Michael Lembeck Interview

Richard, our cinematographer and Yasnar, our production designer, and myself sat down and went through what the bar should look like each next time we're in there. sconces change
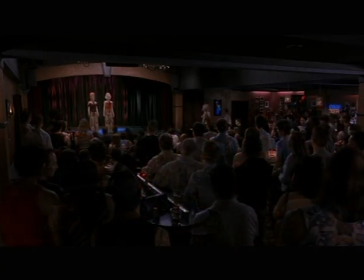the bar gets cleaner nicer things come out chairs change tablecloths are added and we very very carefully plotted out what are the subtle subliminal changes
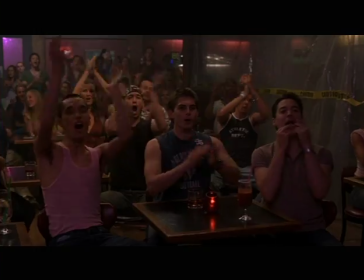that happen every time we're in there so we feel like there goes presence in the club is impacting its context and then Connie and Carl have this great idea
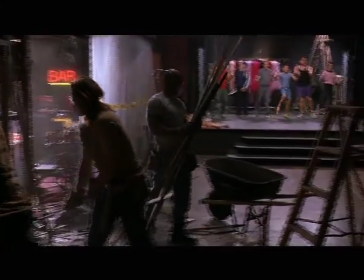why don't we make it into a dinner theater they start knocking walls down well this whole thing comes off so we take this right
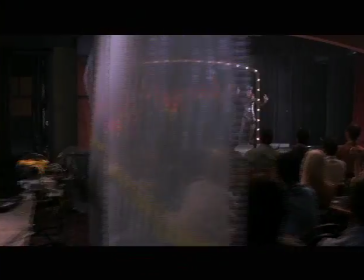out all of a sudden there's this the place becomes larger and we put tables
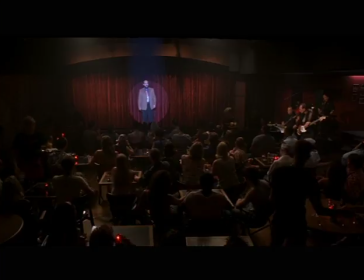everywhere there's symmetry and this place becomes jam-packed and that's the progression
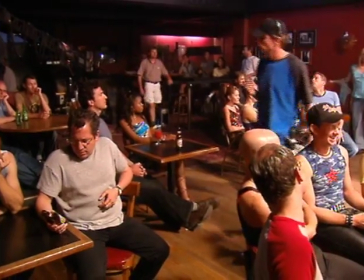of the film turning this drab little drab little place that that drag
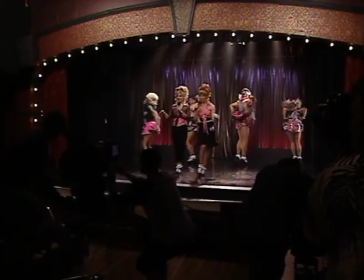queens hang out and sort of lip-sync into a really legitimate place that that is actually a dinner theater where the drag queens themselves uh
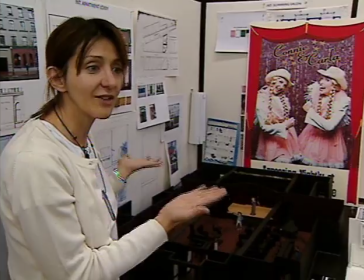even and their performances get lifted a notch through Connie and Carla.
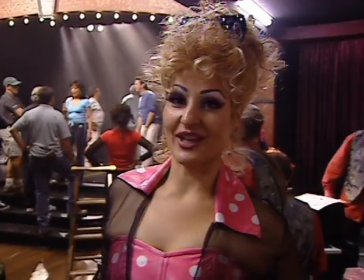Here's where we're at today.
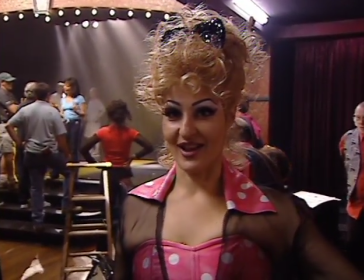The dinner theater is here, so my personal dream has come alive that dinner theater is actually a reality in this movie.
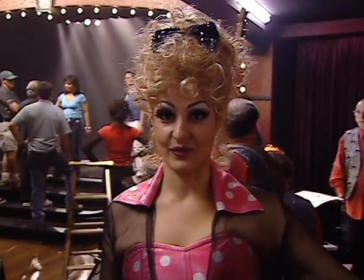And I do truly believe that dinner theater can change the way Americans view life. Because where else can you get dinner and a show?
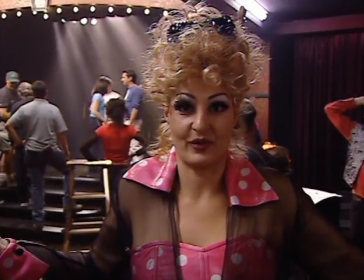Park the car once. It's the perfect, perfect night for the price-conscious consumer.
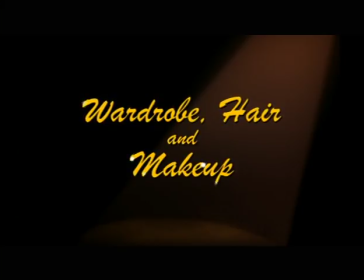One of the most important relationships in the movie is the very symbiotic, synergistic relationship between production design,
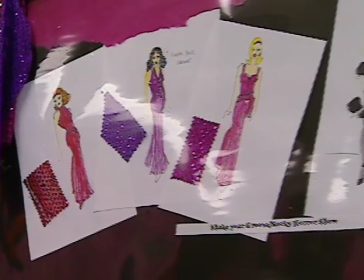hair design, makeup design, costume design, and lighting design. Every one of those has to work in concert because they all change together.
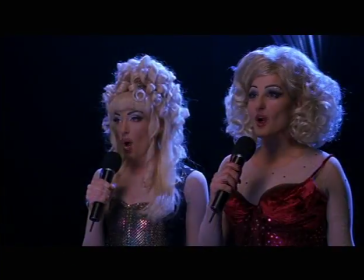They all experience a qualitative heightening as the movie progresses.
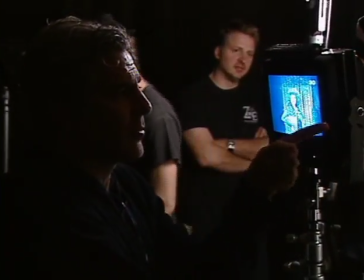You see? You see? There's a big difference in her lips and Tony's lips, and that's what I was talking about before.
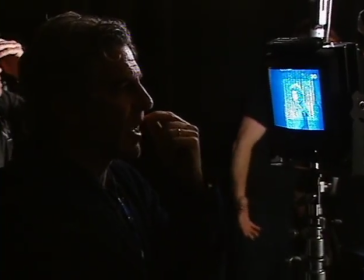This is also a little summer version from before. Yeah, but you know what? I think Tony's lips, as they're carved out, make it more feminine than this blockier lip.
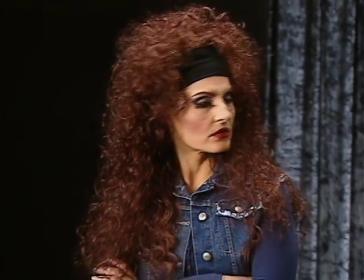I think that carved out lip becomes too feminine, and this blocked lip is better for us. In the context of the film, they have found perfect disguises.
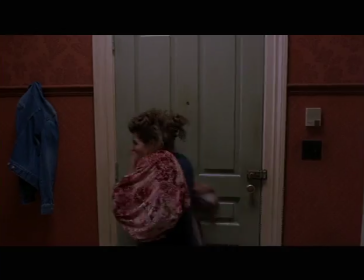It gets more and more difficult to hide themselves from their drag queen friends,
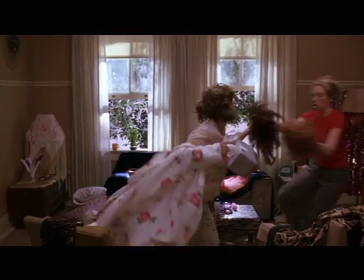because anything lying around the apartment they live in that smacks of women live here, they have to be very careful of.
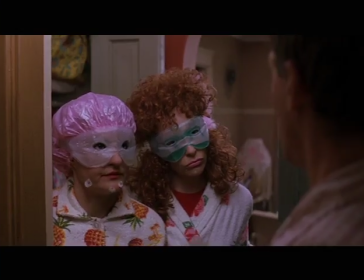They have to keep their voices lower all the time. They have to be in drag all the time. So I think for the sake of our movie, yes, they have found a perfect disguise. This is, I do believe this is every costume designer's dream film. There are a lot of alterations in designing costumes for men playing women. And one of the problems with the girls that I'm just beginning to come to grips with is that
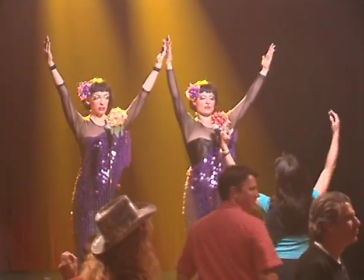those need to be incorporated in their costumes in some way to make it more convincing for them. It's taken us a little time to really realize how to do that, and in fact, I've just had that today with one of Tony's costumes, which I fitted weeks ago.
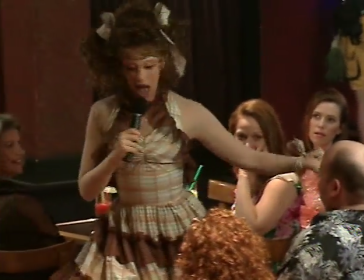It looks lovely, but I put on today and realized that we'd done some much cleverer things since the original fitting. It's very much a work in progress, this. It's like playing dress-up. It's like being your own Barbie doll this shoot. We get to wear all sorts of different costumes and high shoes, and I haven't breathed since Tuesday. We're very, very lucky that the makeup and costume people have been so enthusiastic and so well-educated about this subject matter. Drag is not something that they teach most costume designers and makeup artists when they go to school or to learn, and it requires the makeup people and the costume people stretching their imaginations and doing their homework because drag is an art form of itself.